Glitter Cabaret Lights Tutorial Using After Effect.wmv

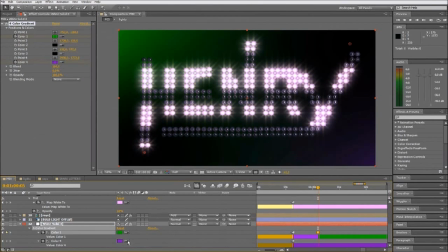49:05 Basically, it's the same thing. And then we change the light color again to some green to match with the background.
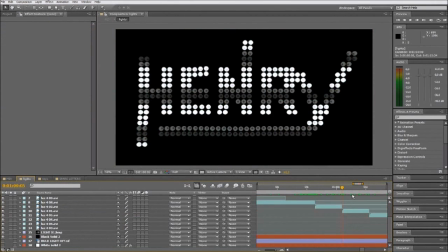49:20 We go to the next programming, next pattern.
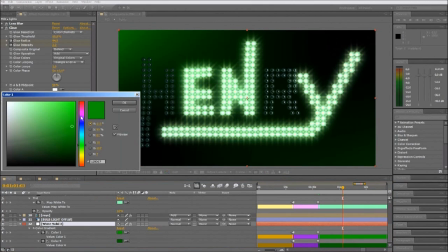49:29 We will make some blue. It's good. Change this to something more dark again, and then we repeat the same process.
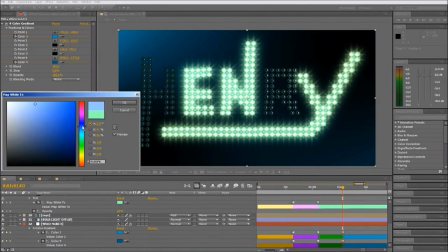49:49 So this will be
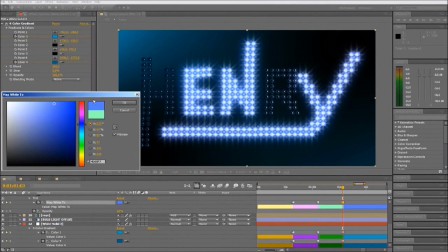49:53 a good ending for the video, because you have the same color through all the video.
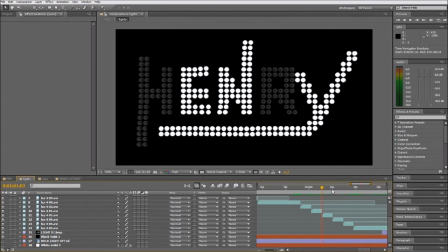49:59 You have changed but you have different patterns. But in this moment we want to get the attention of the audience again,
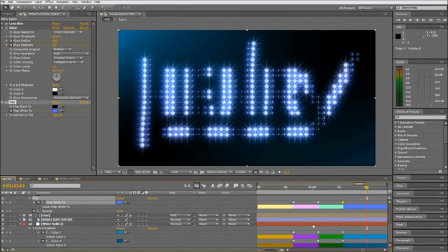50:07 so we change another thing differently from all the previous part that you see. So we just change the color to get a different sensation, so the audience will look at the video again like, whoa, that's something different,
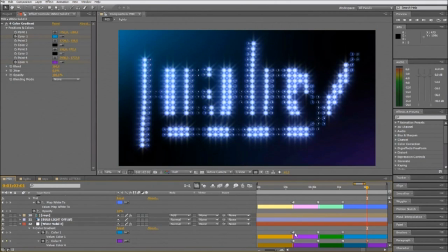50:26 something that's changing.
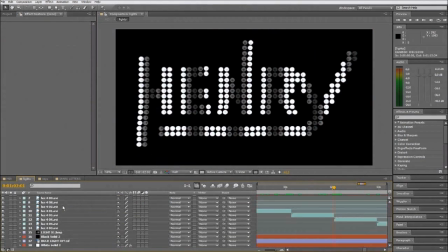50:30 Here I'm copying the same color as two patterns before, but it's all good.
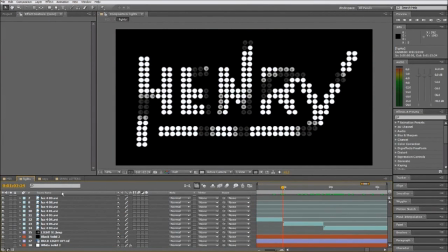50:38 You will see the final result will be good.
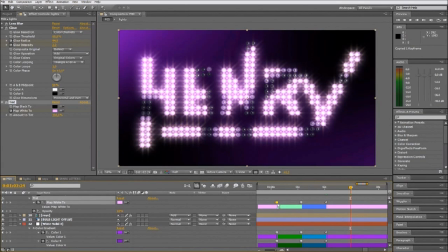50:46 And we're finishing here with the last patterns.
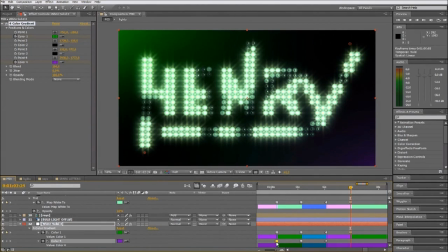50:52 I think this one more. There it is.
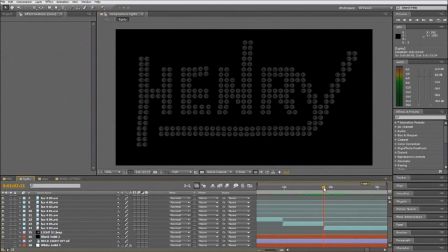50:56 And then we go back to the original color that we've been seeing through all the animation.
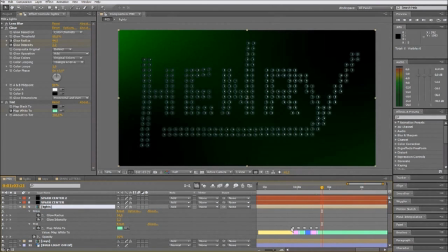51:06 Just little tricks to get the attention of the audience,
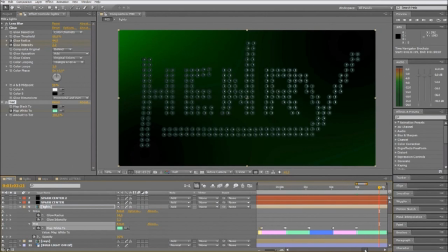51:10 because I'm gonna paste the first keyframe on
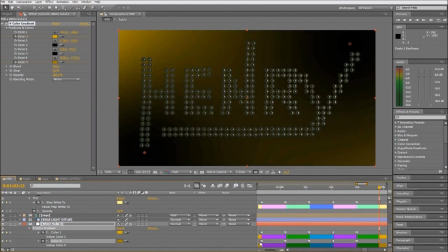51:17 lighting and background. So there we go back to the original colors,
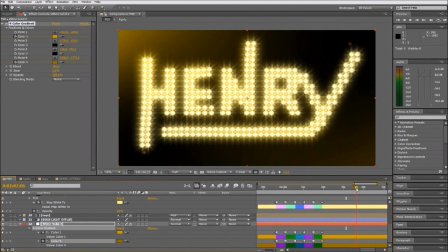51:25 and we're about to set up just the end of the animation, where you see a little, it's not an explosion, but
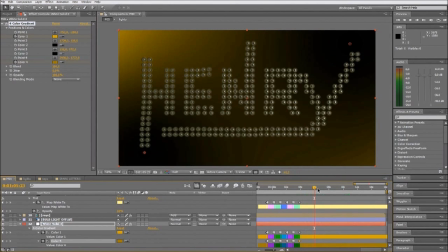51:37 the lights are shining a little bit and then turn off to the final fade out.
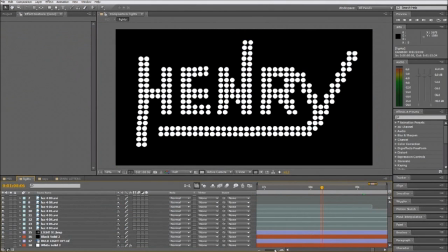51:46 So the change must be here. This is the end of programming, and here we have some static
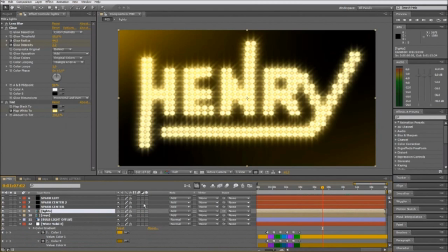51:58 lights, so we have to program the fade out. I want to copy these keyframes, glow radius and glow intensity, move forward
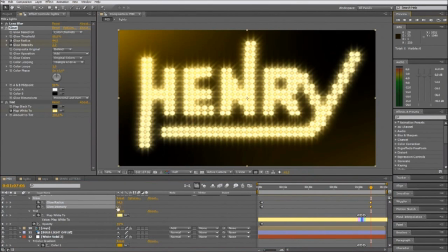52:18 couple of frames and then turn it up, because it's gonna be like a last breath of the lighting before they finally die.
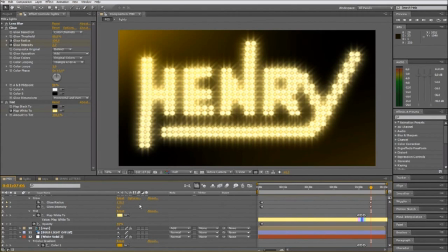52:30 I mean, it may sound a little bit poetic, but that's the effect that I was trying to get. It's like the final breath before you die.
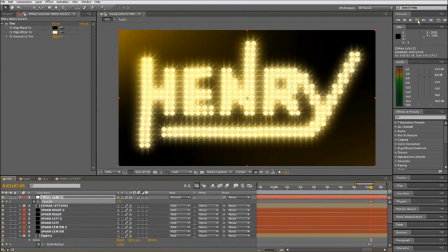52:47 Okay. So we add the key to the solid, and then turn it up a little bit. It's not gonna be as strong as the beginning, so just 30% will be good.
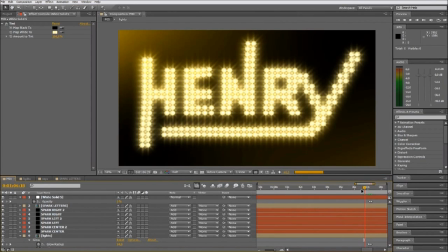53:06 Let's see how they work together with the lights and the solid.